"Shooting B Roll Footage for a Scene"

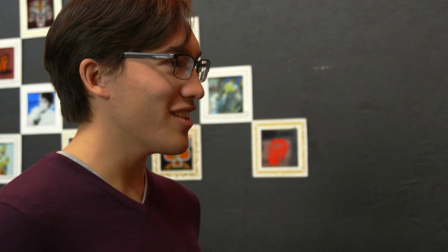35s I think my dad used to play one of these. Like, hey, handsome.
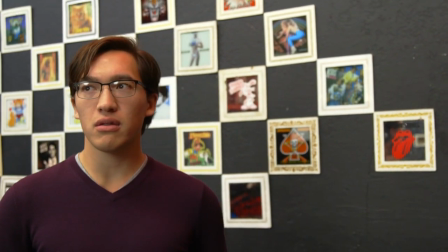43s You totally want to have some fun.
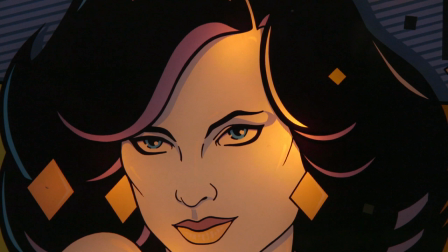50s I'm talking to you. Try your luck with a lady. What the hell?
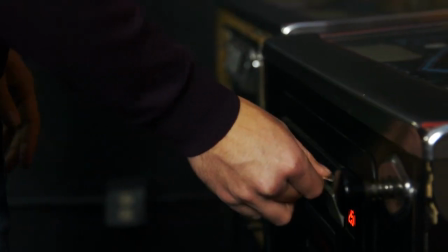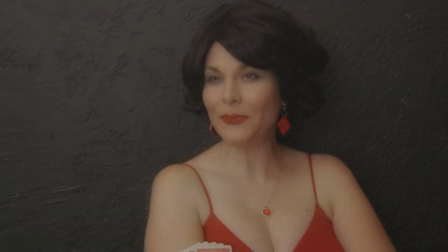62s Totally awesome. Let's play, dude. Alright, lady.
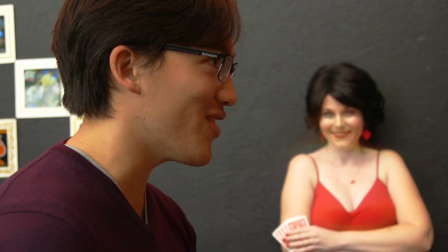68s Okay, let's do this.
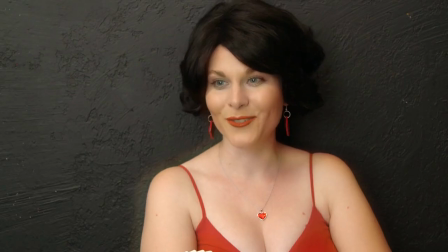72s Oh yeah.
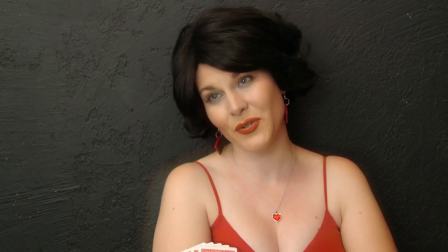76s Oh, did your ball drain? Total bummer, dude. Must have been too many beers.
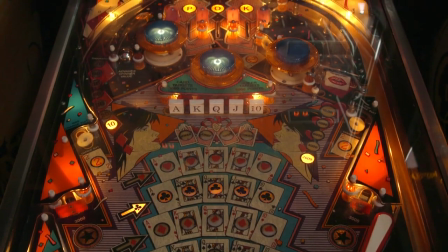86s You got this. Oh yeah.
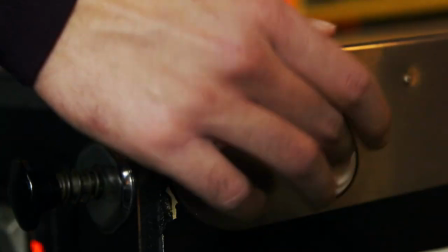93s Oh, tap my buttons, baby. Hit me with your best shot.
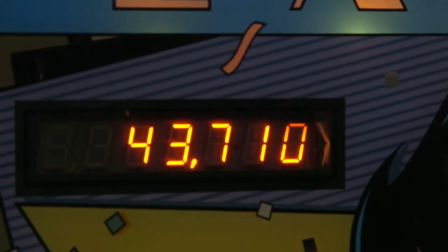100s Rack up those points. That's right.
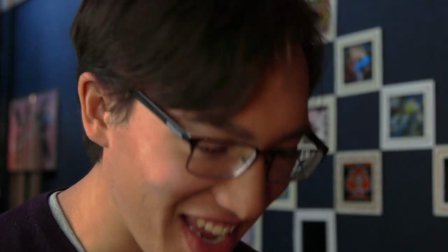106s My daddy taught me how to treat a lady. Oh, yeah.
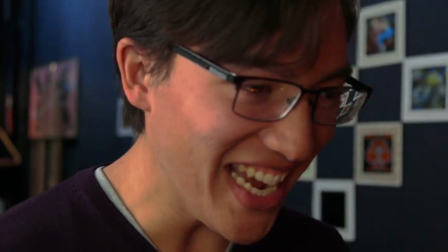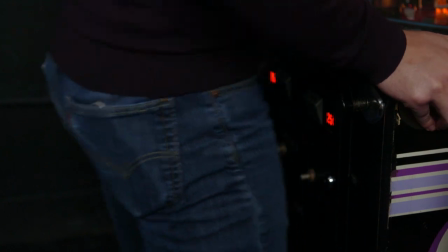116s More. More.
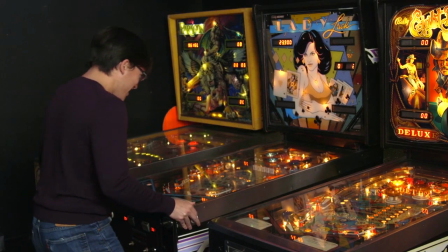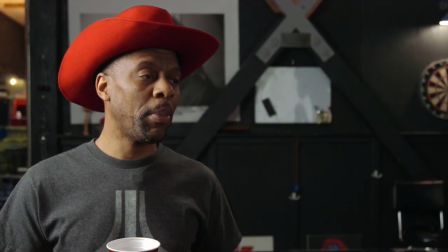125s Yo, Bobby.
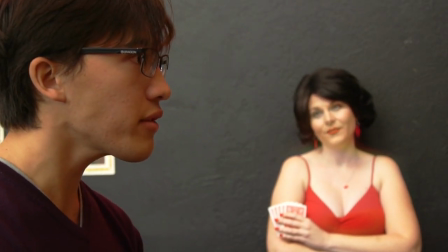130s Oh, bummer. Bag me with a spoon.
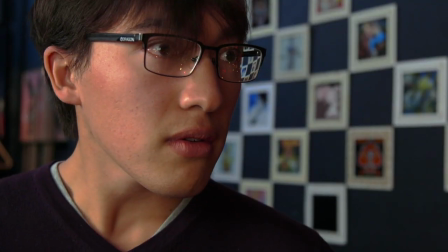137s You alright, man? Try me again sometime, handsome.
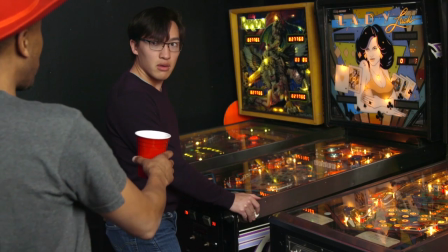143s Come back to the party.
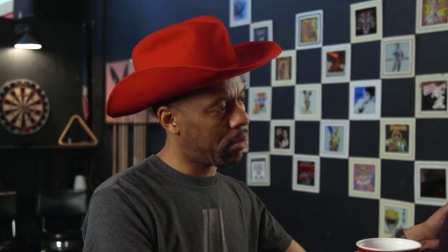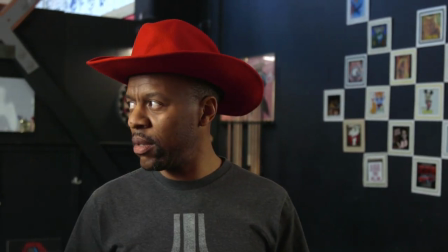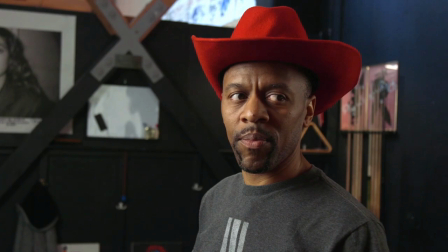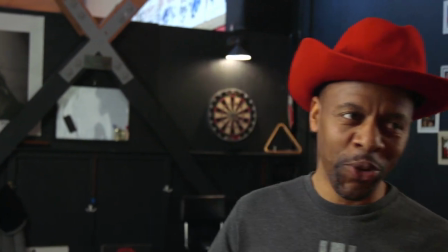Welcome to Pull My Focus, Adventures in the World of Digital Filmmaking, where we give you the inside tips you need to make great video. Everyone talks about the types of shots when it comes to your characters.
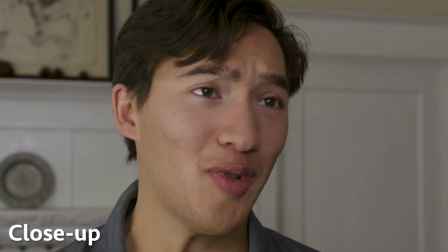181s
Medium shot, medium close, close up, wide, two shot, all that. But we rarely hear talk about the types of shots where your character's not in the shot. The shots of the space that they're in. And it may be shots of what they're looking at or interacting with or even what they're not. But that's there with them and has some relationship to them. Now there's the POV shot, but it's such a specialized, unique shot. But I'm talking about something else. I'm talking about all those other shots. Like we had in the Lady Luck shot. Well the question is whose viewpoint are those shots and how do you shoot them so they work when your character is moving through a space? In the opening of the Lady Luck shoot we wanted to show the space before he got in to sort of foreshadow what he's going to see and add significance to the Lady Luck machine itself.
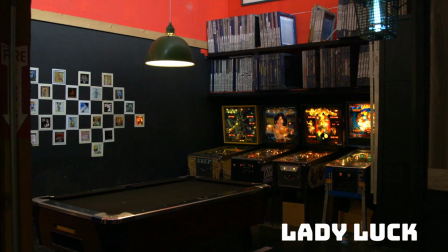235s
So we did a slow push in on the space to sort of establish it and to sort of foreshadow that someone's going to come and enter that space.
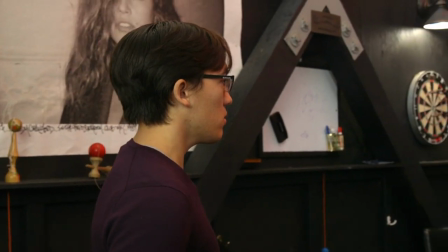244s
So when he enters, he's moving through the space, we move and slide with him,
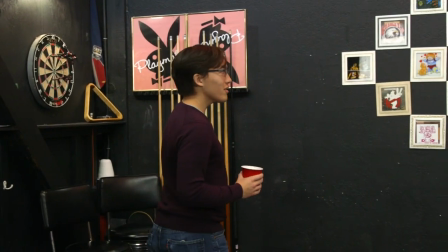250s
and he moves along the wall and we look at those, the 80 memorabilia shots on the wall that he's looking at, which sort of set up the 80s look of the Lady Luck machine.
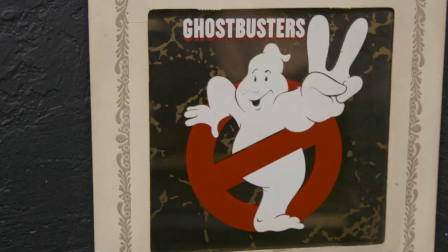263s
Now a static shot of those images on the wall wouldn't have worked, and a POV shot would have not made any sense. So since he was moving, we wanted the shots to be moving as well.
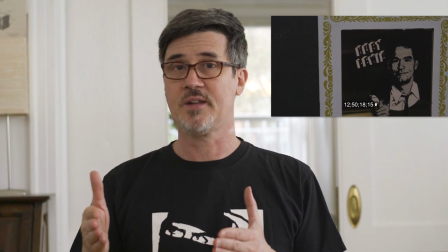276s
We shot panning shots and sliding shots, and the latter worked, giving us that feeling of movement.